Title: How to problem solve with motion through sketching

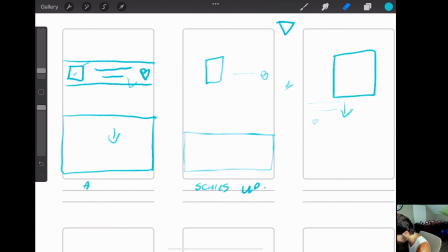12:40 and fading out. But then when we get here,
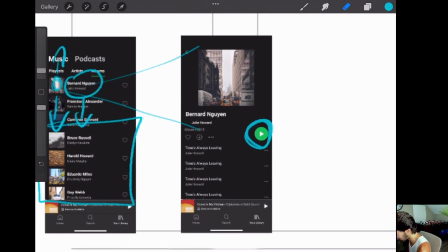12:44 we know that we have all of these tracks in the album and so let's go ahead
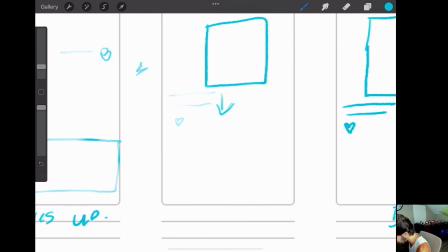12:51 and start fading those in and so we will see that the first one will start to fade in the
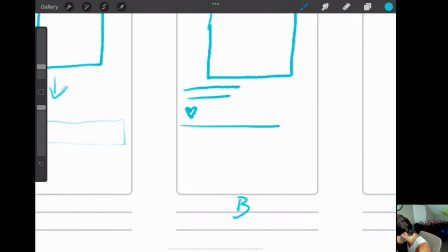13:05 first one will start fading in and maybe we could even show this a little bit because and then it will be fully there but the next one is still going to be fading in maybe a little bit and then the one after that even a little bit more and it could have been
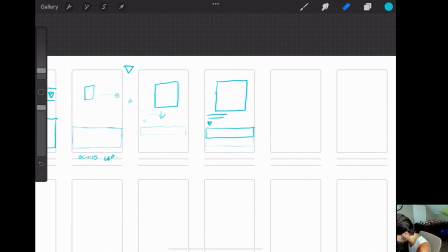13:25 helpful maybe for me to have another frame so let's go ahead and
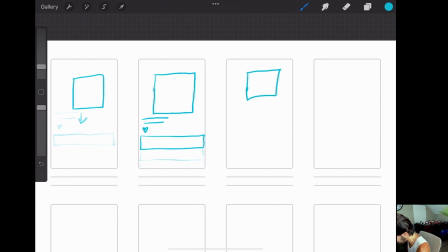13:29 basically make this as our final uh
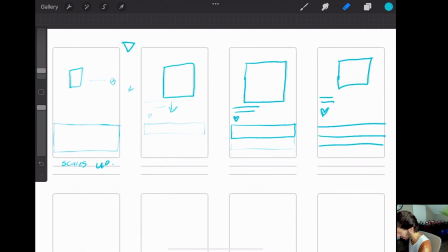13:36 frame here because I think there's a little bit more intricacy that I want to show of some offsetting and uh sequencing of how things are fading in and fading out and then let's also
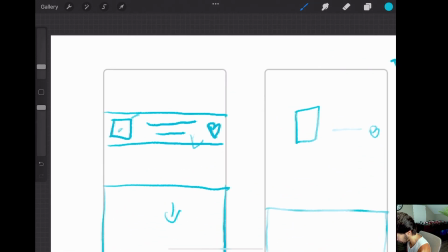13:46 show this like music and podcast how that's going to go away and so we can represent that as just like two lines up here and we can show that those things are going to move up and fade out and so those are going to be fading out and here they're completely gone and
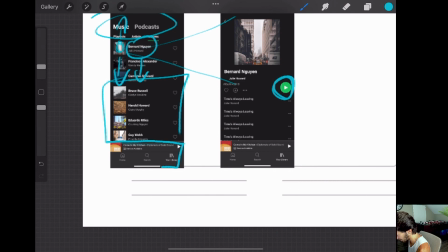14:03 they don't come back at all we also know we have this persistent nav bar here on the bottom since it doesn't change it's just persistent as far as its location and size and everything nothing needs to happen with that if it were to move it would be more distracting been helpful.
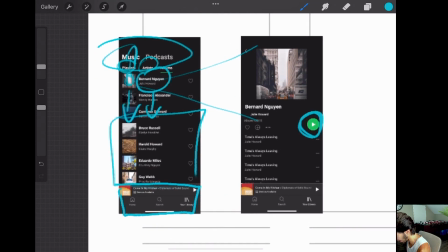14:17 What else are we missing? This is kind of the playlist and album, artists and albums are kind of like grouped in with this music and podcast. So they're all just going to move up and they're all going to fade out. We've already taken care of this section that it's going to like move down and fade out.
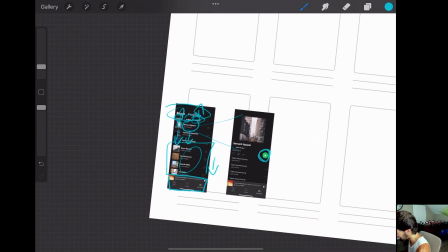14:30 We have our tracks coming in. I think we have our icons. Let's add those in as well.
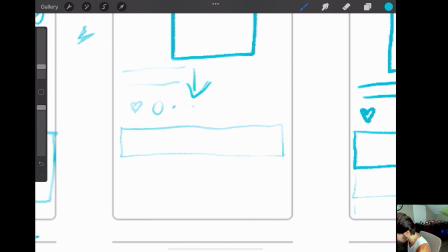14:35 So those would come in in tandem with these.
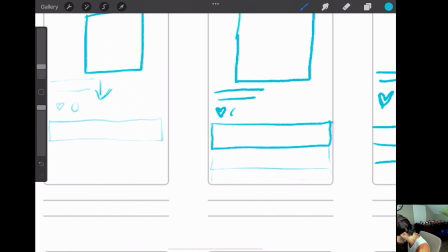14:40 And so maybe we can even show a little bit more of offset and sequencing that motion a little bit more,
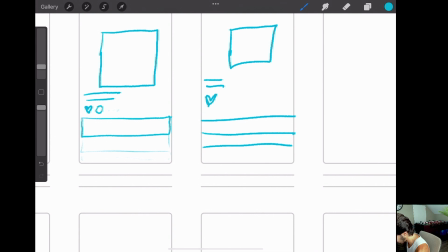14:47 showing that these are still fading in a little bit. And then in this final one, we have those there.
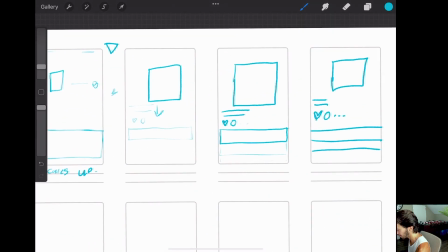14:56 And then very last is the play button. So, so far we have this big expansion of the image.
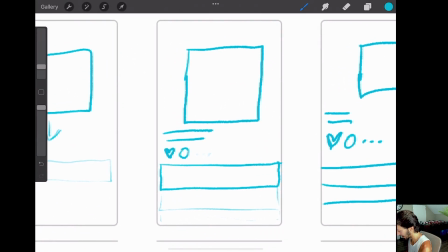15:02 It's scaling up right here and everything is fading in in kind of a
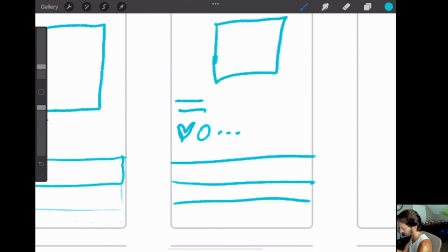15:07 downwards motion going from top to bottom and then going from opacity zero to 100.
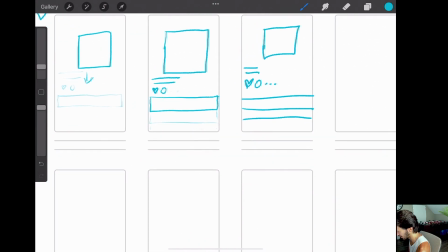15:13 But we haven't really addressed the play button yet.
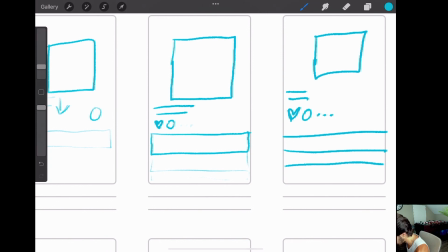15:15 So one way we could do that, we could just say, hey, this thing just fades in along with everything else as it's going down from top to bottom.
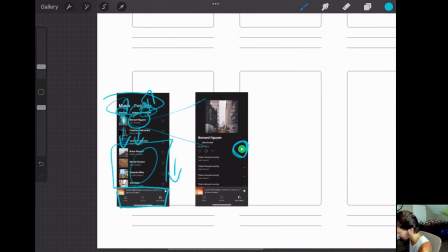15:24 However, that would then land our eyes on the last thing, which would end up being one of these tracks here at the bottom.
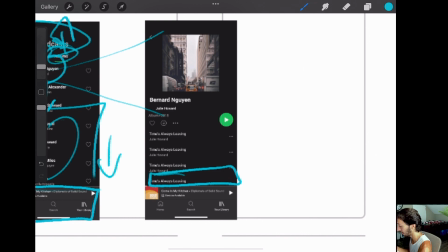15:29 And that's not supposed to be our focus. So one way that we could bring focus is by contrasting the motion that's happening.
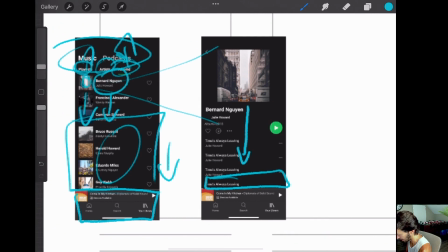15:35 And so everything is moving down and here things are moving up as they're exiting, but for the most part, it's expanding, and everything is moving down. And so if we had this play button go up, maybe towards the tail end of this transition,
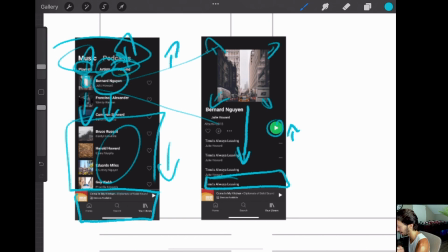15:51 that would bring a lot of contrast because it's moving in the complete opposite direction of everything else. But if we pop it up, that will really draw the user's eye right to this button, and they would know, like, oh, that is the next thing that I need to tap on.
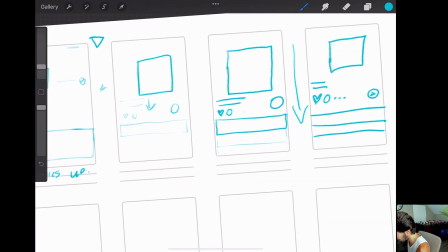16:04 So let's start seeing how we can show that here.
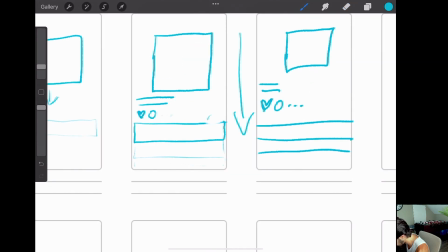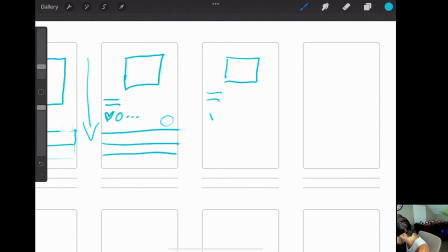16:19 there's another frame because it kind of has a follow-through motion and so maybe it takes slightly longer than everything else and that's okay because it's the last thing that we are supposed to be looking at and
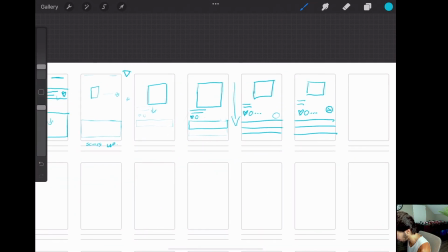16:33 so you can see everything is fading in going downwards but then this one play button goes up and you can even see as you scan your eye through this piece you can see like oh my focus is actually on this play button that is moving in the opposite direction